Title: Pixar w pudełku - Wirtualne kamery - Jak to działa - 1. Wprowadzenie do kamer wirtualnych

sprzęt fotograficzny. Patrick Lin, autor zdjęć do filmu W głowie się nie mieści. Adam Habib, operator. Ta lekcja będzie dotyczyć sprzętu.
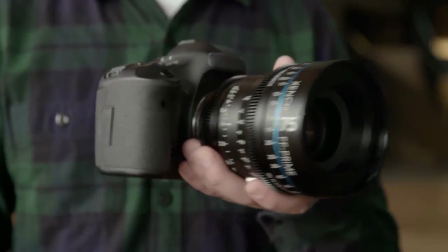Powiemy, dlaczego i jak działa. Najpierw omówimy prawdziwe aparaty, na których wzorujemy wirtualne kamery w filmach.
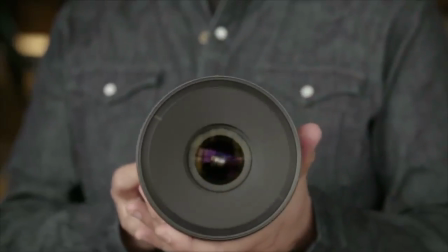Zacznijmy od obiektywów, które mocujemy do aparatu. Powiemy, jak ilość światła przechodzącego przez obiektyw wpływa na rejestrowany obraz.
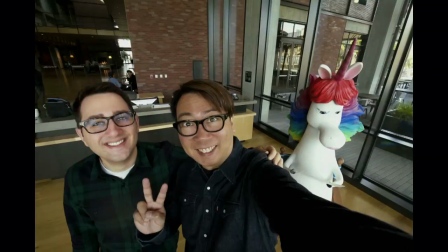To selfie zrobiliśmy obiektywem szerokokątnym.
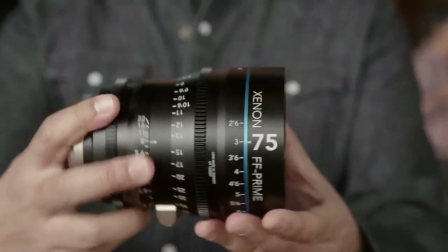Jeśli zmienimy obiektyw na długoogniskowy, jak ten, 75 mm, to zdjęcie będzie wyglądało zupełnie inaczej.
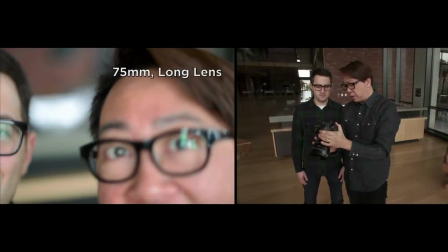Nie zmieściliśmy się w kadrze. Jakbyśmy przysunęli aparat, a wcale tak nie było. Aby sfotografować nas i tło przy użyciu tego obiektywu, musimy przemieścić aparat.
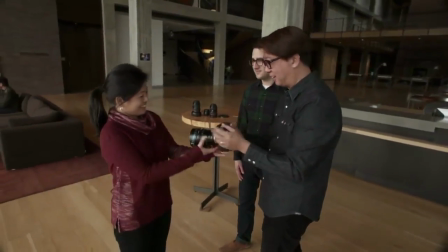Cześć, Sylwio. Cześć. Zrobisz nam zdjęcie? Jasne. Robicie selfie tym długim obiektywem?
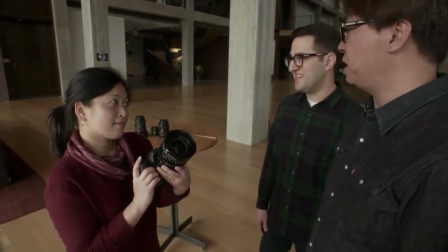Może.
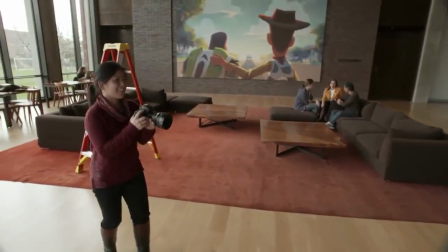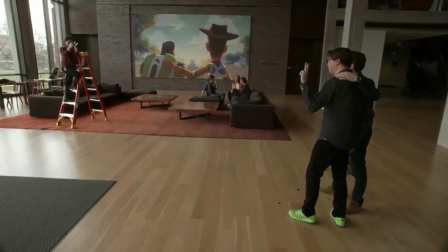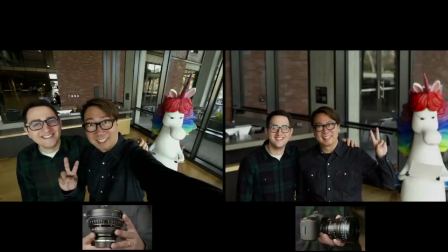Dobrze, że jest drabina. Kompozycja jest ta sama. Zobaczcie, co się zmieniło z powodu obiektywu. Zwróćcie uwagę, co jest ostre, a co nie.
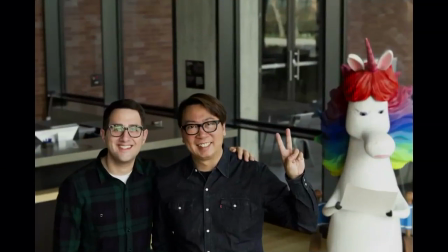Przy obiektywie szerokokątnym ostro widać prawie wszystko. Przy długoogniskowym obiektywie tylko niewielką część kadru. Zmienia się również perspektywa. To, jak bliskie lub odległe wydają się obiekty.
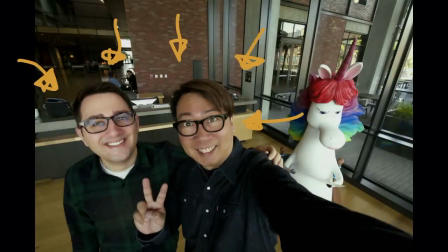Przy szerokim kącie, gdy aparat jest blisko, bliższe obiekty wydają się znacznie większe niż te w oddali.
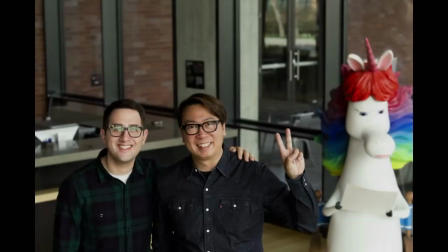Przy długoogniskowym obiektywie, gdy aparat jest dalej, skraca się odległość między obiektami. Każda zmiana w aparacie wpływa na charakter zdjęcia. My staramy się zdjęciami podkreślić emocje w fabule. Wróćmy do filmu W głowie się nie mieści. Oto nasza wirtualna kamera.
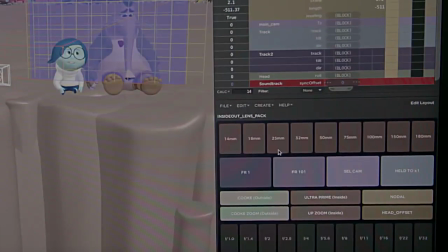Ma wymienne obiektywy, jak aparat, którym robiliśmy selfie. Dobierając obiektyw i ustawiając kamerę, powinniśmy uzyskać podobny efekt.
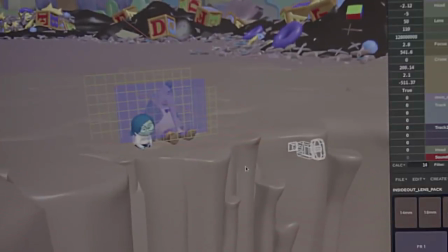Ten kadr kompozycyjnie przypomina nasze selfie. Weźmy taki obiektyw szerokokątny, jak do pierwszego selfie.
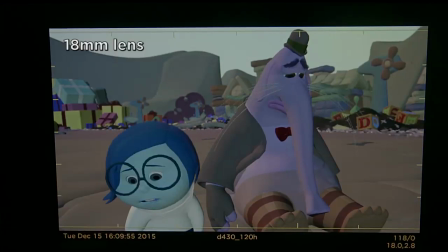18 mm. Nieźle. Ale nie wybieramy obiektywu tylko po to, żeby zmieścić dużo w kadrze. Zastanówmy się, o co chodzi w scenie. Tutaj o empatię. Decydując o kadrowaniu, kompozycji i obiektywie, tym musimy się kierować. Wypróbuję obiektyw 50 mm.
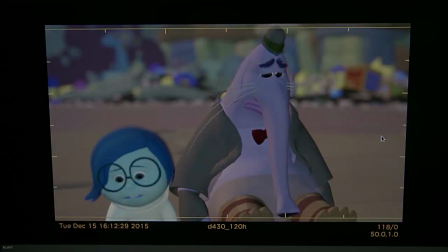Regulując głębię ostrości, która określa, co widać ostro, a czego nie, uzyskamy dobry efekt.
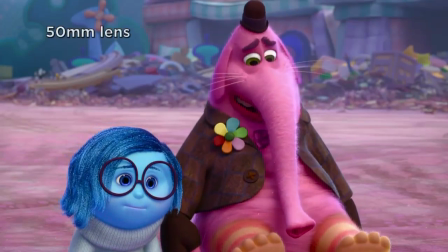Uwaga koncentruje się na postaciach. Tło się rozmywa. Ustawienia kamery pomagają wyrazić różne odczucia.
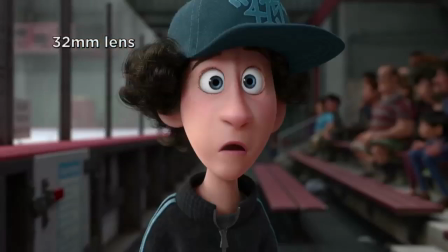Strach, radość, niepewność, podziw.
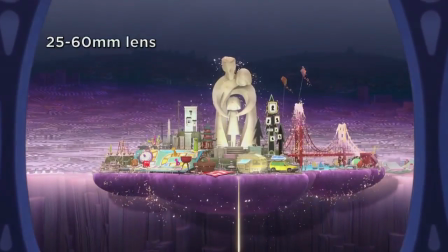Zawsze zastanawiamy się, jak za pomocą kamery uwydatnić emocje w danej scenie.
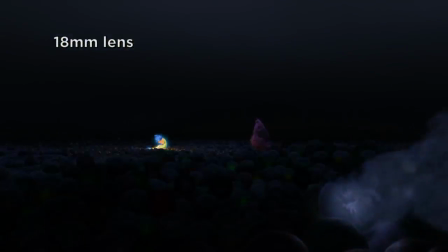Nauczymy Was wielu świetnych rzeczy.